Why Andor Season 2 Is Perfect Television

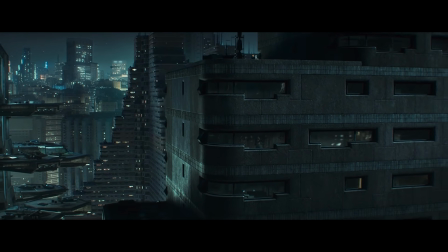28:54 Speaking of this Coruscant apartment, one of the biggest attributes of it are these large windows that give a view of the city.
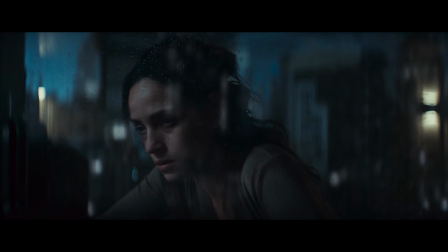29:00 As we know, Bix spends many hours in front of these windows looking out at Coruscant while blitzed out of her mind,
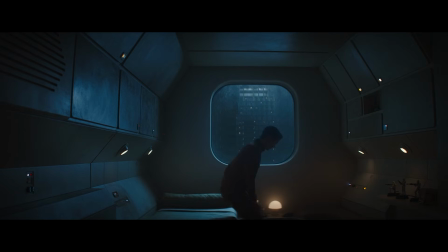29:07 and like I said in my videos analyzing Season 1, framing characters in front of windows gives a sense of entrapment and division from what these characters want most.
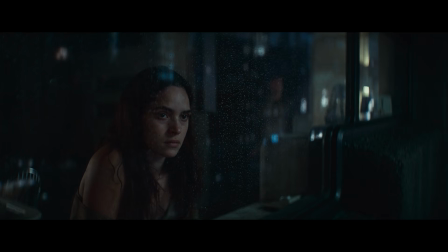29:16 I was shocked to see how many shots in this arc were framed outside windows looking in at various characters.
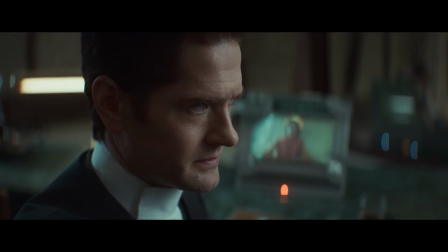29:23 In some situations, these shots lean into the espionage feel to these episodes,
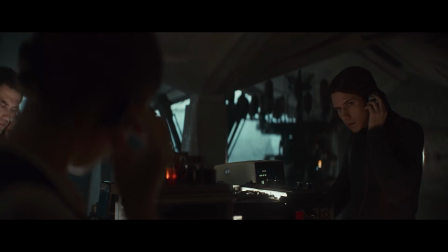29:28 where we feel we get to listen into these characters in a secretive way. Like this discussion between Cassian and the bellhop on Ghorman,
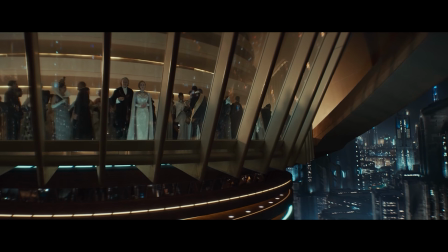29:36 or this shot of Mon and Luthen talking at Davos' party, or this shot of Dedra closing the blinds on her windows.
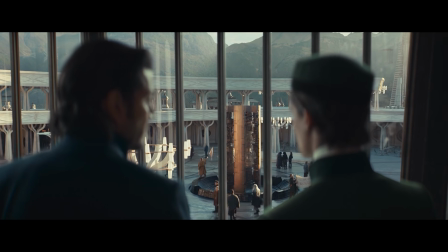29:43 Some of these shots are also reflective of getting to see the soul of these characters.
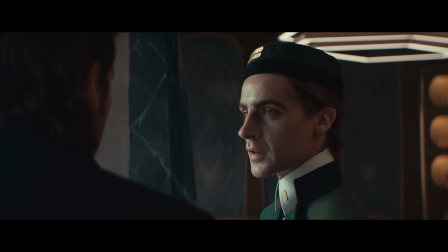29:47 The bellhop in this scene tells Cassian something very personal here, almost like we get to look through a window into who he is for a moment.
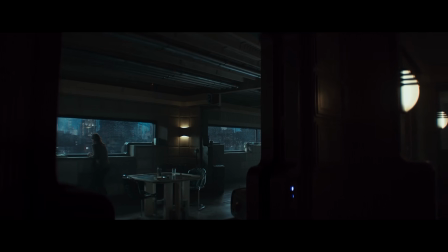29:55 In other situations, these shots represent entrapment.
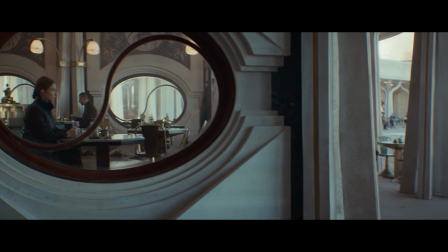29:58 One of my favorite shots in this arc, bar none, is this one of Vel and Cinta when they first meet on Ghorman.
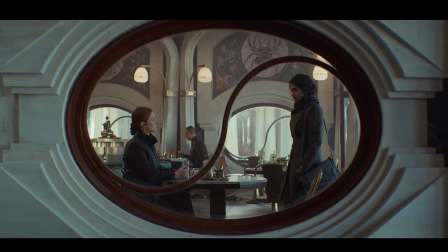30:04 Nothing shows what I'm talking about here with windows representing entrapment better than this shot of Cinta and Vel.
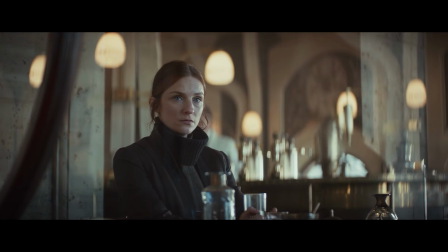30:11 Since Aldhani, they haven't been able to be with each other, and it's been hard on them both,
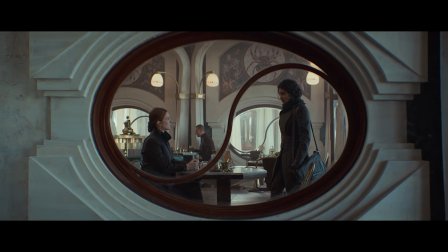30:15 and framing them through this window with a clear line between them is a perfect way of representing them being separated from what they want most.
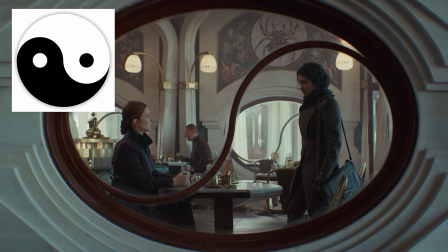30:23 This window also kind of looks like the yin-yang circle, right? More on what that means later.
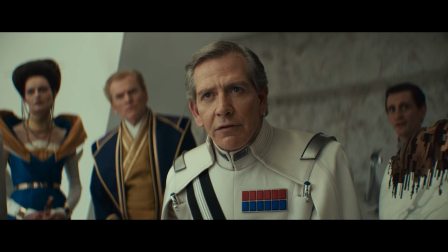30:29 There's a few other fascinating details that are used masterfully by Tony Gilroy to say something about propaganda.
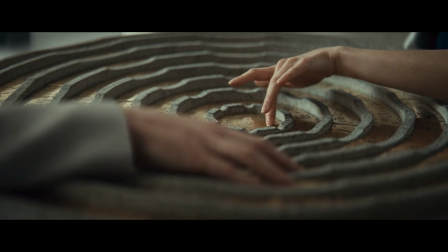30:35 One is the Tinian Codex, which Clea has to remove a listening device from in episode 6.
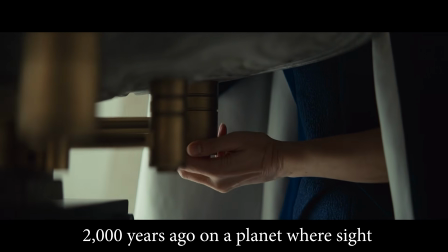30:41 She says this about it.
The Tinian Codex was forged 2,000 years ago on a planet where sight was considered a disability.
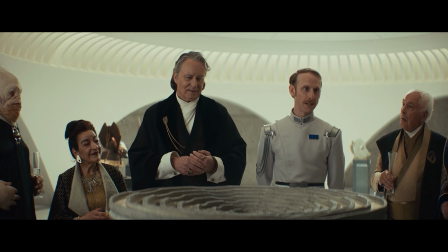30:50 Clea also says that they believed all language could be reduced to touch. When we consider the propaganda of the Empire and how much what people watch on TV influences their opinions about things, it starts to make a lot of sense.
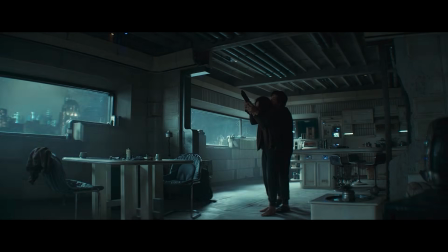31:03 Our eyes do so much to deceive us sometimes, and the Empire uses that to their advantage with the propaganda they serve to the galaxy.
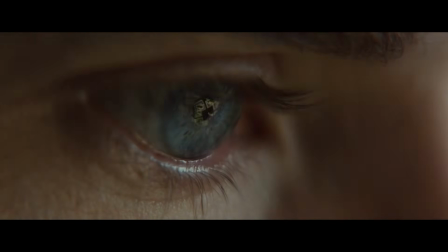31:11 There's a really great close-up of Cyril's eye as he looks over transport logs in episode 5.
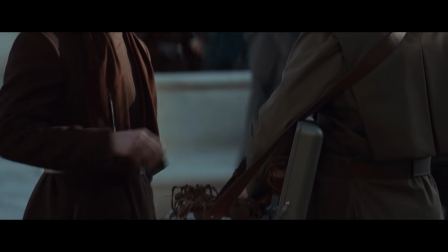31:17 Logs he's going to send to the Ghormans. All the evidence he needs is right in front of his face.
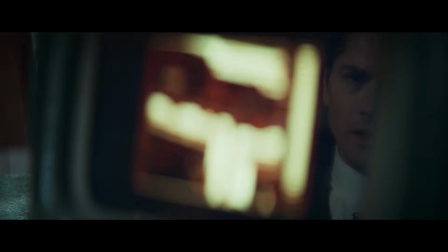31:22 He can see what's actually on these transports, yet he still believes in the righteousness of the Empire.
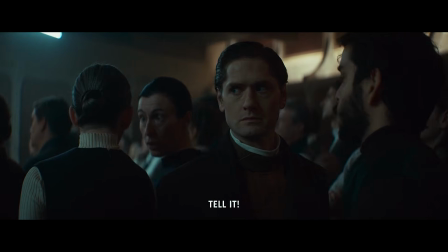31:28 His eyes deceive him. Cyril's journey in this arc is so fascinating.
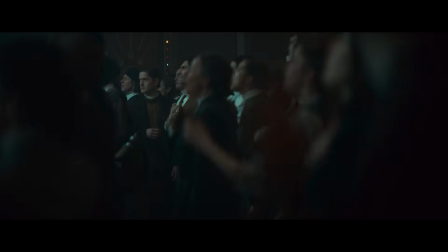31:33 There's moments when he says things that make us as the audience go, yes, exactly.
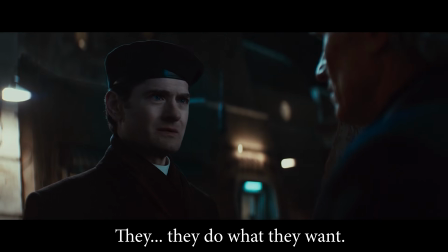31:38 I don't know. They do what they want. Without explanation.
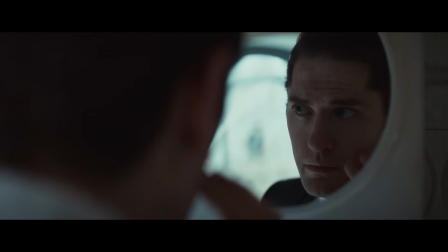31:43 It's the ISB.
But then we remember he's simply playing a part.
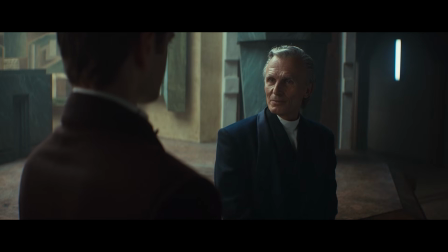31:47 There's one telling moment in episode 4 where Carol Rylance tells Cyril about Grand Moff Tarkin killing 500 unarmed Ghormans in the plaza,
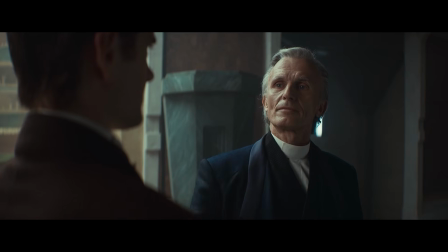31:55 and you can see in Cyril's face that it really gets to him.
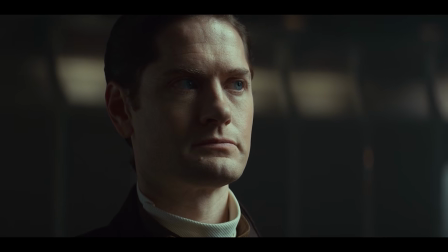31:58 For a split second, Rylance pierces Cyril's facade and gets to his heart, but just as quickly as the moment comes, it passes.
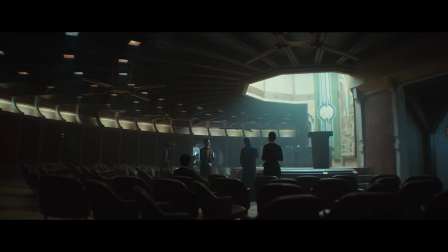32:07 In that same conversation, Rylance asks Cyril, "And what will you take away from this evening?"
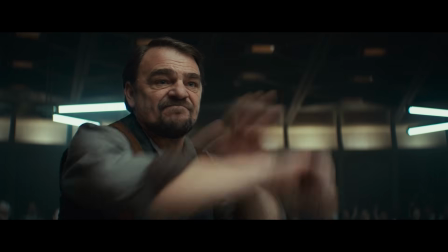32:14 The strength of feeling.
As in, feelings, albeit convincing, don't prove anything.
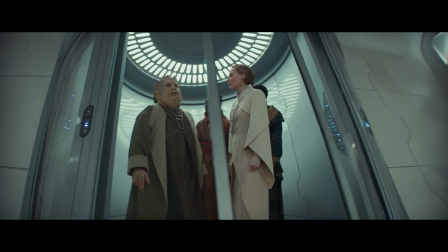32:21 It's funny because when Mon tries to convince fellow senators of Imperial overreach with facts and data, one of them says, "And whose numbers are they? I believe what I feel." It's blatantly reflective of what's going on right now with fake news claims and
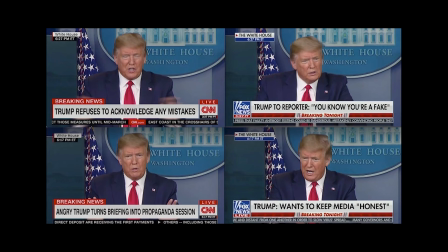32:37 the apprehension to believe facts just because they came from a news outlet favoring the opposition.
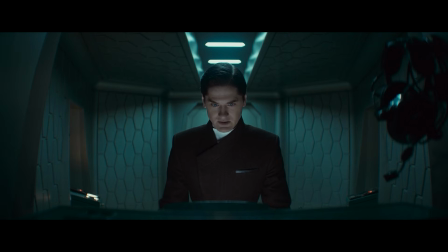32:43 I love how Tony Gilroy showcases our ability to deceive ourselves every day.
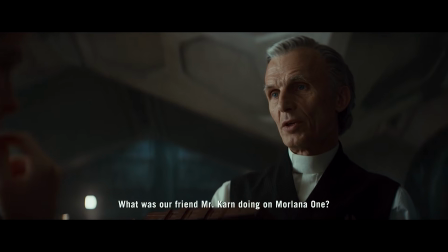32:48 When we come into contact with a fact that disproves our worldview, we're quick to ignore it or blind ourselves to it.
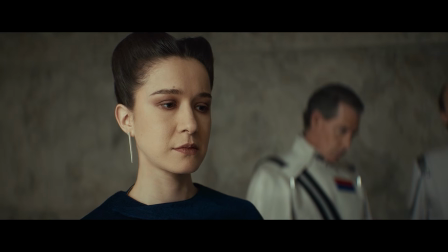32:54 What's even more delicious is how the Tinian Codex fits into all of this. They believed all language could be reduced to touch.